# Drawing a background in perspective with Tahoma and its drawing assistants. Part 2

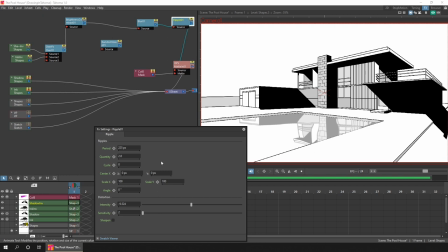504s
And then if I make too many changes and can't remember what I've changed, I can just reload the scene and not save the bad edits. And using my backup tool, I can always roll back to a previous version if I take it too far. But more on that later. And for all the effects, just have a play with them.
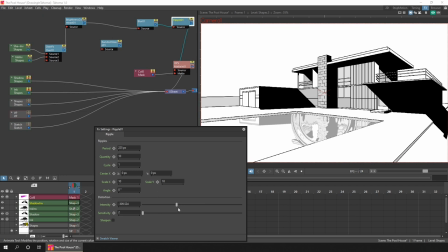524s
Add some that you don't know what they do. Move the sliders round and see how they change things.
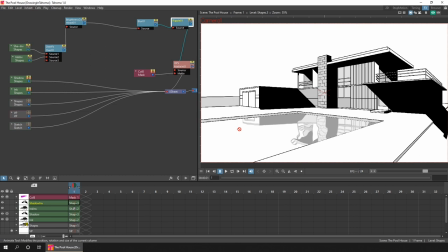530s
You never know what you'll find. So I tried a number of different distortion and ripple effects until I settled on this final one. And then I added a tint to the reflected drawing, just a hint that it was reflected in blue water.
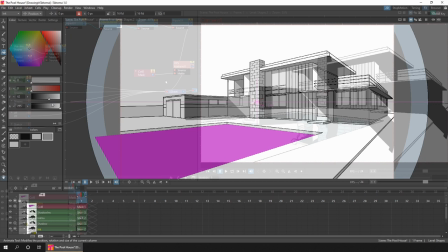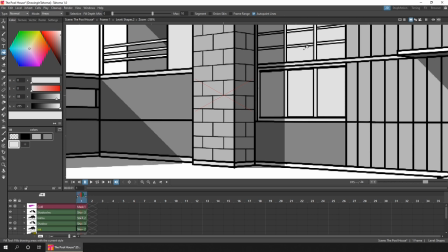554s
Then with a small adjustment to the building colours to add more contrast to the piece,
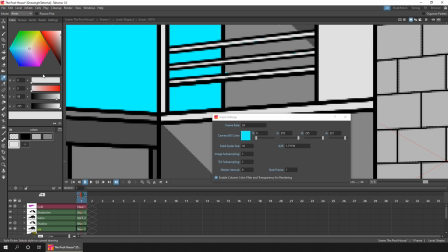560s
and then added this blue colour to the background to see where I'd not added colour to the building.
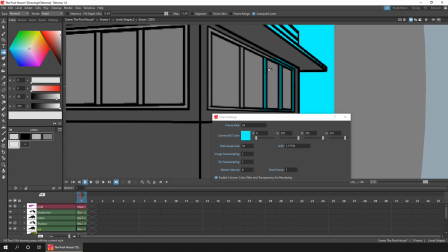565s
So I painted the rest of the building, which meant that I could add a background layer and not worry about any of it shining through.
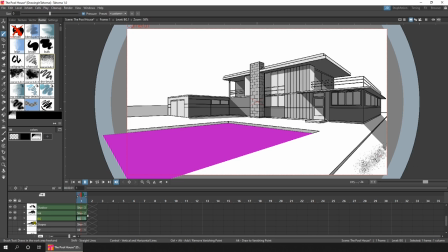575s
So to complete the background, first I used a textured brush to add some texture to the road, and then made it lighter so it wasn't so contrasted.
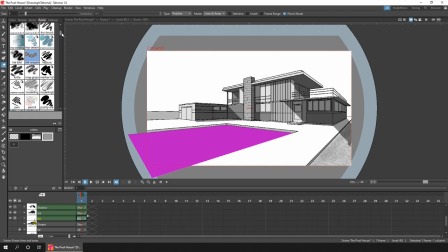585s
And erased the overfill using the polyline mode of the eraser.
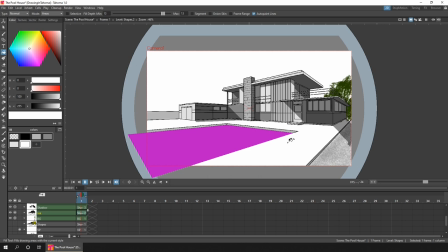591s
Then I went on to add the trees and bushes behind the building, and to do that I just used one of the textured raster brushes
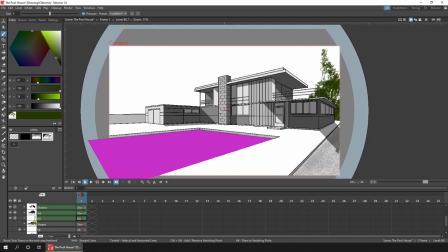598s
painting first with a dark green background colour and a couple of larger greens in front to add some depth to the trees.
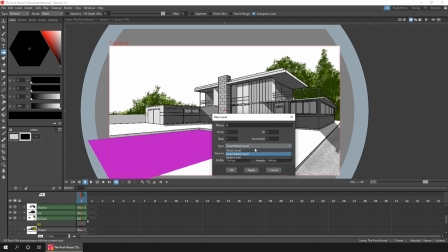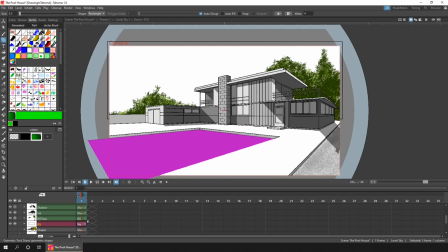616s
Now for the sky, I used a linear gradient on a vector level, and I love using these.
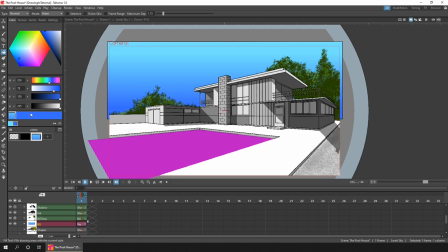622s
It's just so easy to add a subtle colour change to an area, which was exactly what I wanted for the sky.
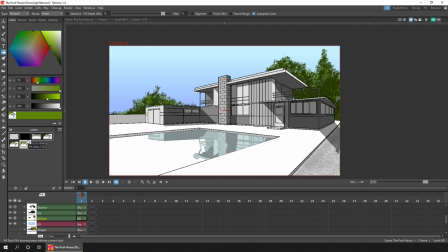628s
And I tried to keep all the colours fairly muted to not detract away from the building, just to give a subtle bit of colour into the background.
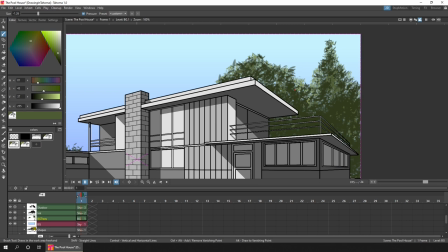638s
Then to finish up, I added a small blur to the trees, just to move them visually more in the background,
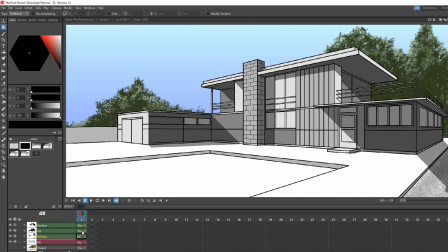645s
and also to slightly hide the texture brush that I'd used.
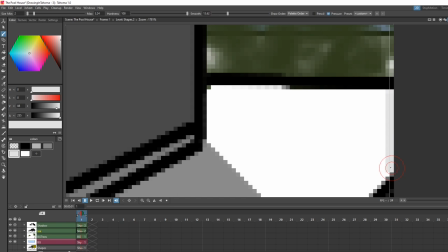652s
And then added a subtle fill colour to the ground around the pool.
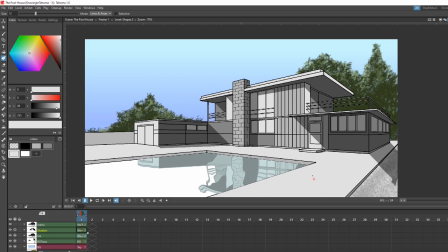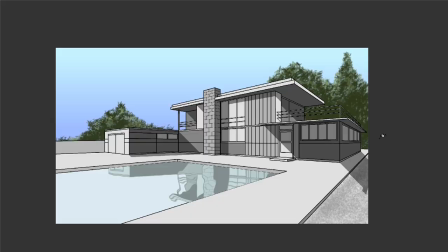662s
And some colour to the water in the pool.
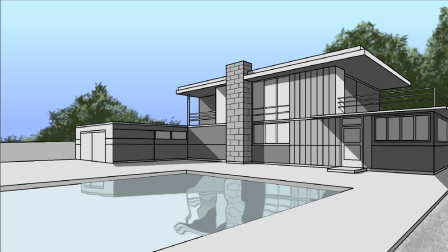667s
So here's the final piece, and I'm really happy with how it turned out. Originally, I thought I'd just draw using the new brush tool line features to see how well they performed, and then probably leave the drawing as just lines with no colour or effects.
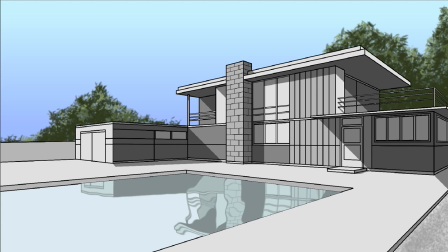684s
But as I worked through the piece, I just couldn't help but add a little more.
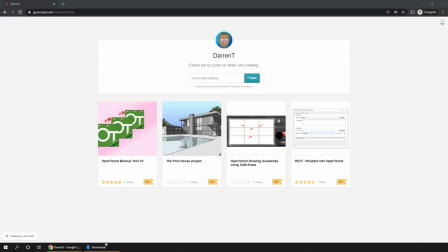690s
So don't forget that if you want to, you can download the project pack from my Gumroad site,
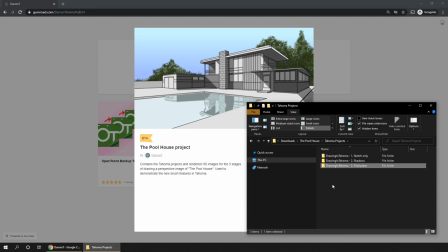695s
and that contains this final Tahoma project, so you can see and examine all the levels, columns and effects that I added, and a project file for the first two stages, which was the first complete sketch drawing from last week,
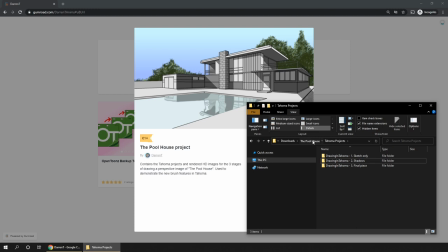709s
and the completed ink and shadow project from earlier on today. Also, there's three HD images of all three stages.
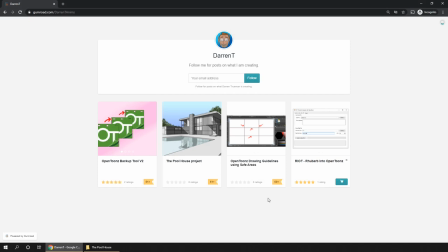718s
So check out my Gumroad site for that download. And while you're there, maybe take a look at my backup tool for OpenToons and Tahoma,
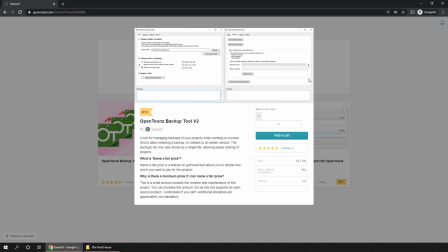727s
for storing incremental backups of your project, so you can revert to an older version if you change your mind,
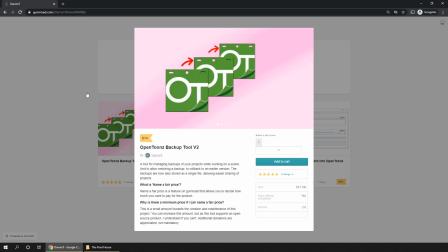733s
or to later see the progress of your project, which is what I used to create and store these three projects.
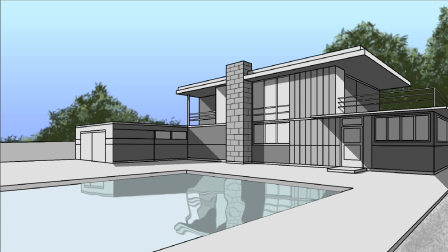741s
So, give it a go yourself. Try out the brush tool line features in Tahoma, and add some perspective to your drawings.